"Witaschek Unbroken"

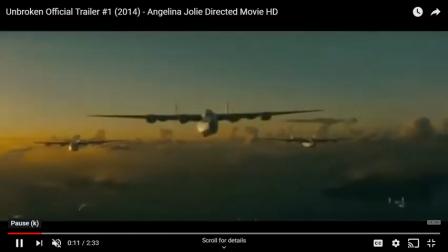[0:03]
I chose to do my Anatomy of a Scene video project on Academy Award winner Unbroken,
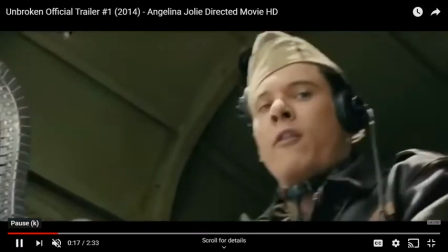[0:11]
directed and produced by Angelina Jolie.
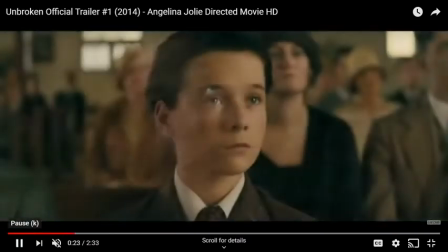[0:14]
The epic drama follows the amazing story of the life of Louis, who is not only an Olympian, but a war hero.
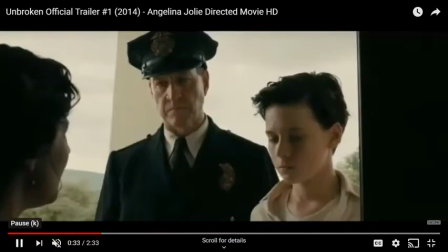[0:24]
Louis was a troublemaker growing up, but turned to running to cope, and has an extreme talent for it.
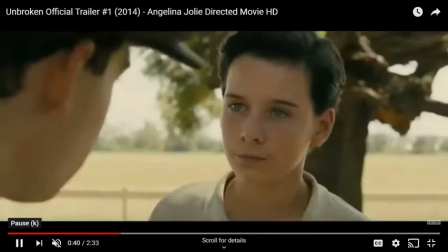[0:31]
Louis sets a record in the final lap for the 5,000-meter race in 1936 Summer Olympics.
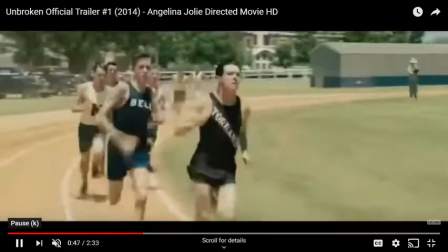[0:39]
In the movie, Louis survives in a raft for 47 days after a plane crash in World War II,
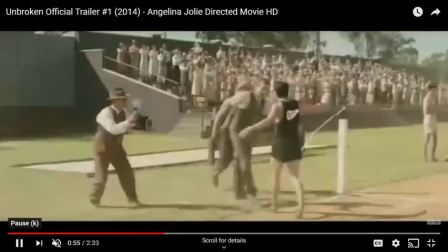[0:47]
but is then caught by the Japanese Navy and sent to a prisoner of war camp.
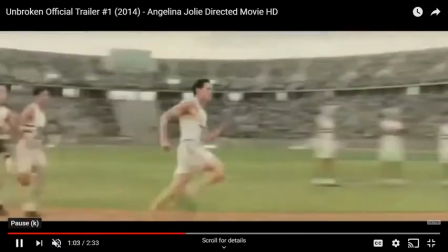[0:55]
Throughout the movie, we see Louis as a huge target on his back, but defeats a head commanding
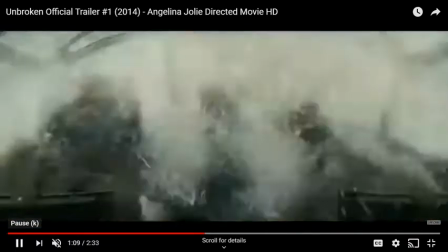[1:01]
officer by successfully lifting a large heavy beam and looking him straight in the eye.
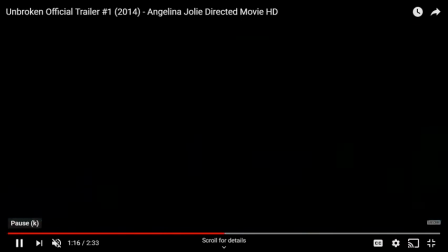[1:08]
When the war is over, Louis and all other prisoners from camp are saved by the Americans when
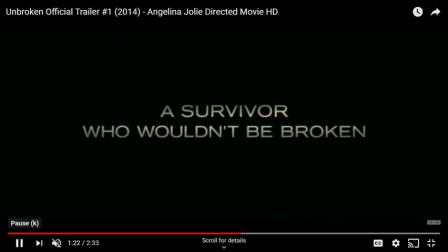[1:16]
they occupy
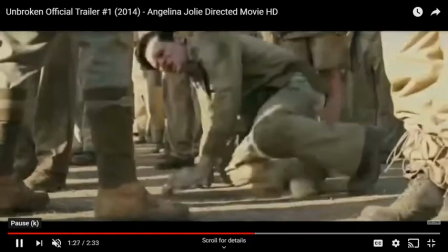[1:19]
Japan, and we get to see Louis return to home and reunite happily with his family.
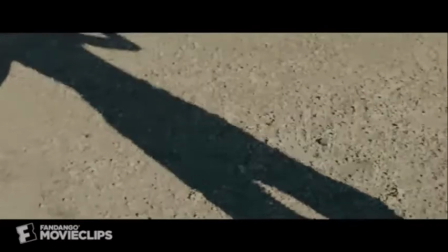[1:30]
Crane up from the ground to Louis' character.
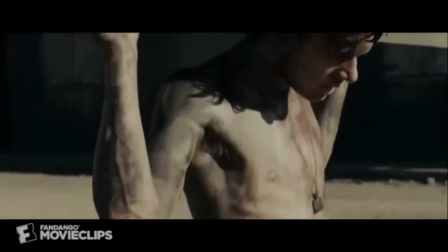[1:33]
This allows us to see the shadow of his body and creates an illusion of a movement of our own heads, forcing the audience to focus on his shadow and then on him.
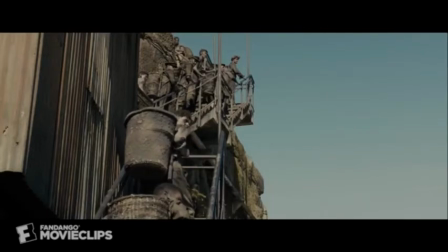[1:41]
We are then switched to a long shot from a low angle to see the other soldiers' reaction to Louis.
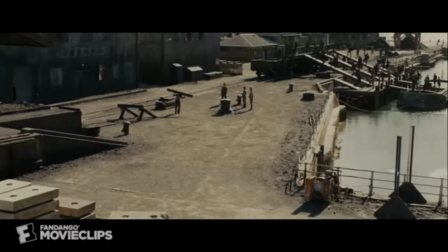[1:47]
We then switch clip to clip, seeing the reactions of different people's faces.
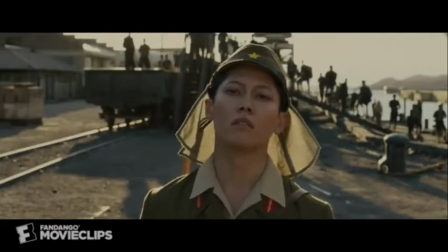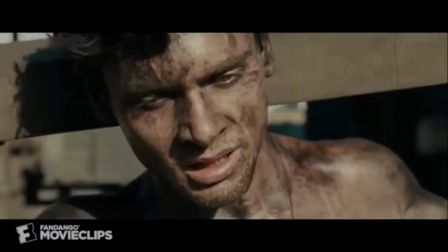[1:57]
We then end up with a close-up of Louis to see the deep struggle on his face.
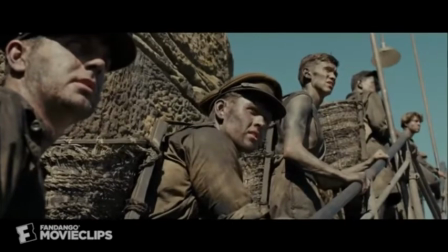[2:06]
We then are coming up on a pan right to
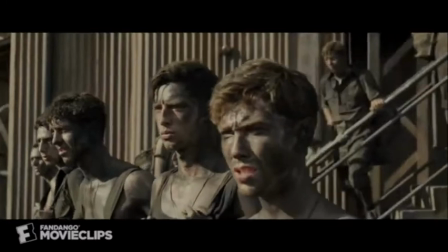[2:10]
see the specific facial features on these men's worried faces.
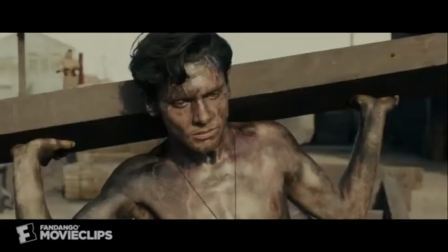[2:16]
All of these camera movements highlight the intensity of the situation and the strong focus on Louis and the scene.
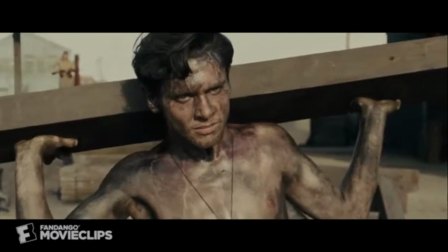[2:22]
And the switch back and forth from Louis and the camp guard shows us the focus that they have on each other.
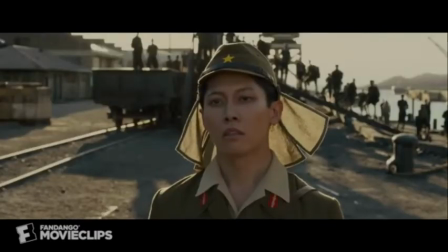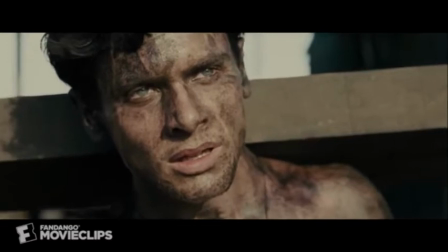[2:36]
We see in this moment that their eyes are meeting when they switch back and forth from Louis to the camp instructor.
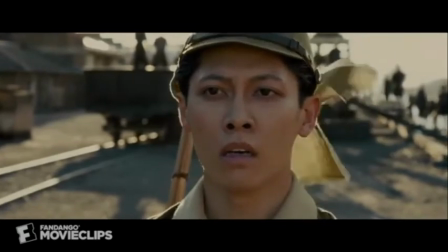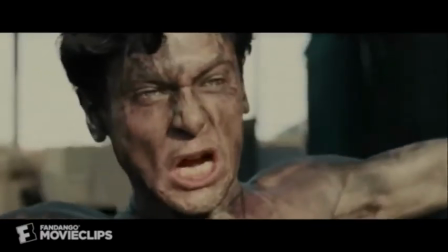[2:49]
We then get to see the look of struggle turn to victory, with this close-up of Louis' face,
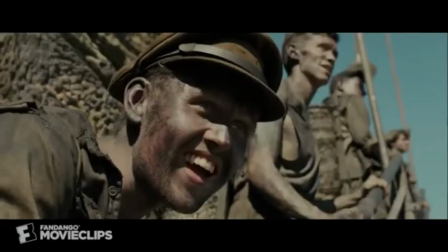[2:54]
which switched to a low angle on Louis to highlight this big moment and to show how strong he is standing here.
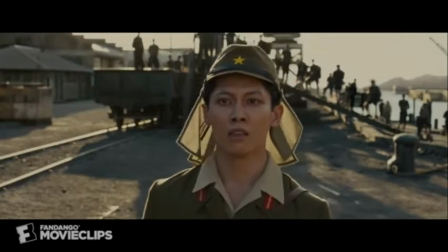[3:03]
We then see the look of struggle is now turned over to the camp guard.
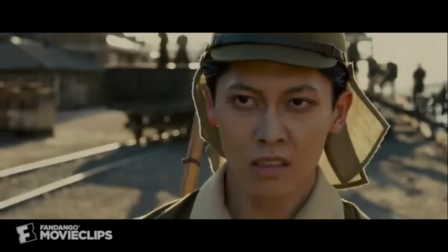[3:10]
We can see Louis' reaction of victory and the camp guard reaction of failure.
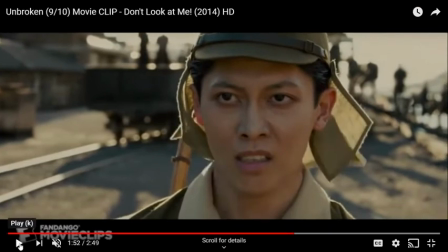Attacking Louis.
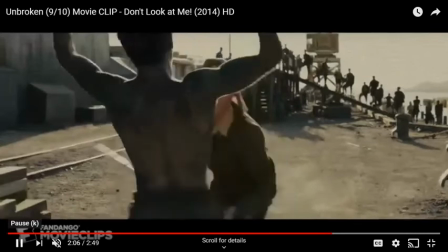[3:25]
And then we will get a long bird's eye angle, and this angle will show the audience's distance from the situation and that when it becomes gory.
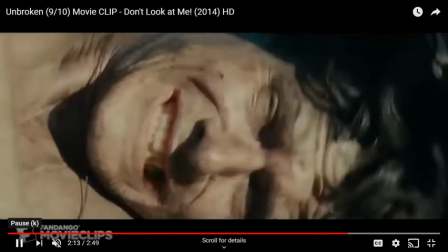[3:34]
We then see a low angle of the frustration on the other prisoners' faces,
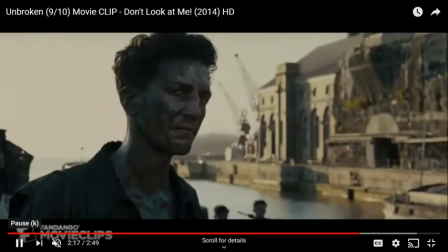[3:38]
and with a close-up of Louis' face to give the audience empathy towards the pain that he is getting inflicted into him.
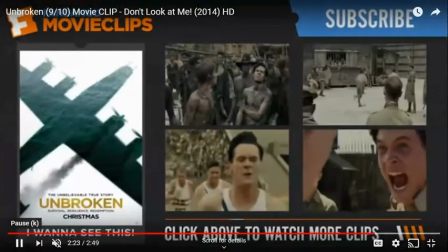[3:45]
This scene is always quite one in the movie theater because it captures
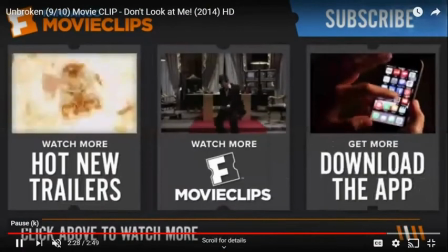[3:49]
the audience's attention with the camera work it does for the message behind it.